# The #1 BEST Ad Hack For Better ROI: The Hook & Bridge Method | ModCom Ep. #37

Is I want to get that first scoop out of the peanut butter jar. That's incredible. You know, something else you maybe dipping in to the peanut butter jar the first time. Like, love it. There's a reason why stuff like that is in ads all the time for food. Satisfying. Yep. And you know, something else you made me think of with the rug example. The person who personifies the hook to bridge concept probably better than anybody I could think of is the ShamWow guy. I don't know his real name, but we all know him as the ShamWow guy. The ShamWow guy. It's constantly like he's showing off how it works, but he's like kind of incepting ideas into your head the whole time as he's talking. He's talking so fast, and you're like, man, he's doing all three at once, but he's got a formula, and he's just that master of his craft to where you're like, I've been sold in 60 seconds somehow. Yeah. Okay. Give me that thing, I guess. Yeah. Yeah. All right, here we go.
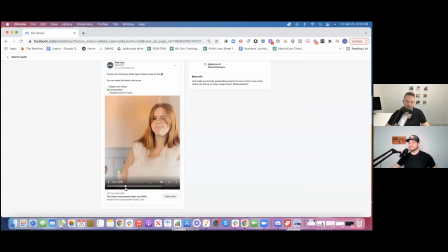I'm not gonna like do too much intro here. I'm just gonna like, there we go. I mean, that's the thumbnail. So again, don't forget about thumbnails. So this is the thumbnail. I'll leave sound on here.
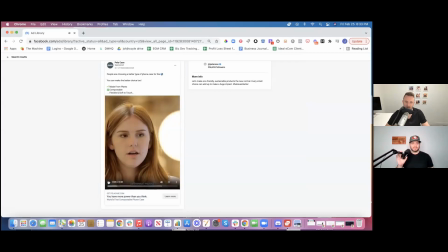Oh no.
4, 5, 6 seconds.
You know, made from plants.
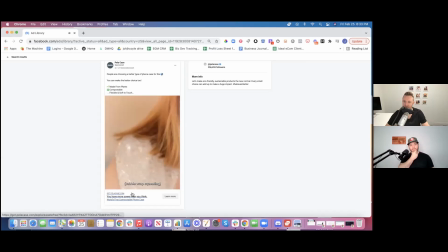There's no chemicals in it.
Okay, we're through the bridge, I think. Right? Like now you're fully aware what the product is and what the value prop is. So, I mean, let's break this down. Right away, Hook, why is she like naked? Oh, no, she's wrapped in bubble wrap. Why is she wrapped in bubble wrap?
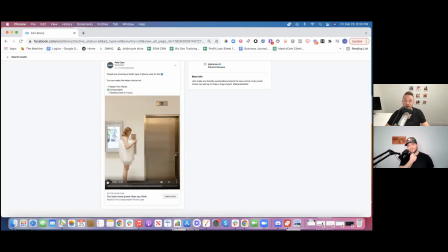Right? So it's like, we've got just a concept, Hook, here. Like you had to plan this before you shot it.
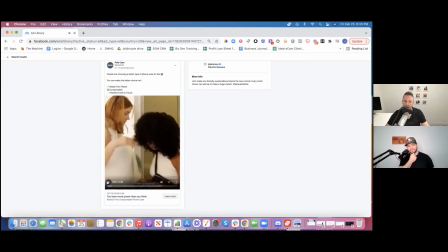Yeah. Confusion. Right. So then boom, something very normal happening. People drop, and now we're starting to bridge.
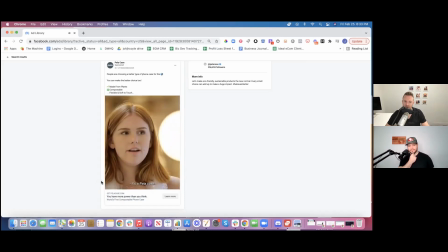We show a phone case.
It's a Pila case. You know, made from plants.
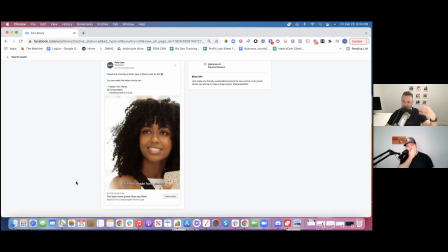Okay. So we show a phone case at about 3-4 seconds. So we're starting the bridge, and then it's a Pila case made from plants. Now we're past the bridge into the value prop, right? But what else did I do here? Do we know why she's wearing bubble wrap yet?
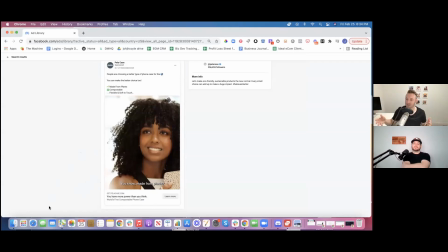No, we don't. No resolution. Yeah, no resolution yet. So there's not much you can say about a phone case, right? Like, how do you do a hook and bridge on a phone case? Like, here's the phone case. Once people know it's a phone case, it's like, oh, okay, cool. I either like it or I don't. But if I want to say more about, you know,
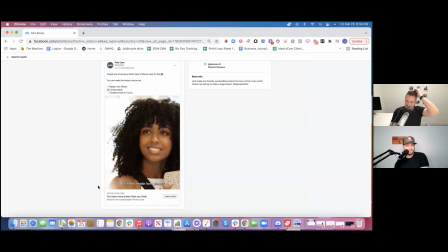why this product is valuable or why you might want this product, I need to come up with some kind of mechanism of keeping you around. So the hook remains a hook that's still in you, even though you're over the bridge, because you still have an open loop in your head.
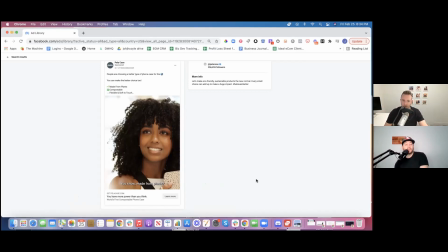Why is she in bubble wrap? So, you know, we talk about in video ads, the first 3 seconds being the hook, and that's kind of pretty standardized.
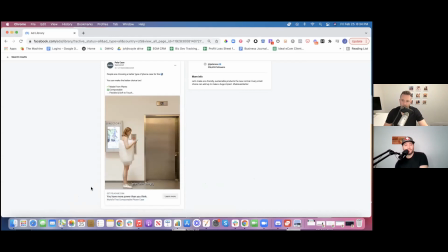You know, we don't give a lot of wiggle room to the hook for that. In the bridge, I think we give a lot of wiggle room. It could be anything, right? It could be the next 3 seconds. It could be, you know, the rest of the video, plus like the landing page you land on could still be part of the bridge. Mm-hmm. But I think no matter how long your bridge is, it's important to keep attention span in mind.
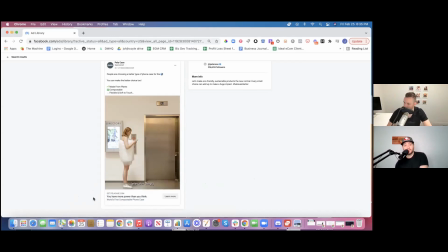And I like that they didn't wait too long to get to product reveal. I actually like what you're talking about. I like that they went to product reveal and offer prop before they get to resolution of this concept that they came up with. Because the concept is great for attracting attention, but like resolving this concept,
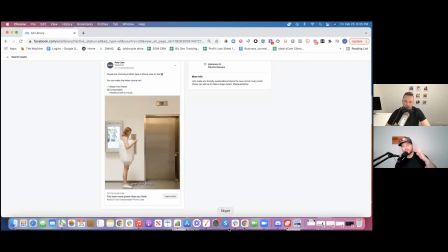this overarching like theme to the ad is secondary, tertiary really to getting the product out there and telling people what it's about. Because you can tell a great story. Storytelling is a good part of marketing, I think, but it is not the, some people might disagree, but it's not the main, it's not my main objective is to tell a story about a girl in bubble wrap, at least. You know what I mean? Like that story is great for like starting the new story of like this plant-based phone case is going to change your life. That's the story I want to tell. Not or it's going to change what's going to happen to this girl in bubble wrap. Like exactly. So this is a kind of like a Harmon Brothers, like, you know, inspired ad. And, you know, the Harmon Brothers is famous for making these really great, really viral, really great story driven, funny videos. And oftentimes they do not even intro product until a minute in, which is hard to pull off.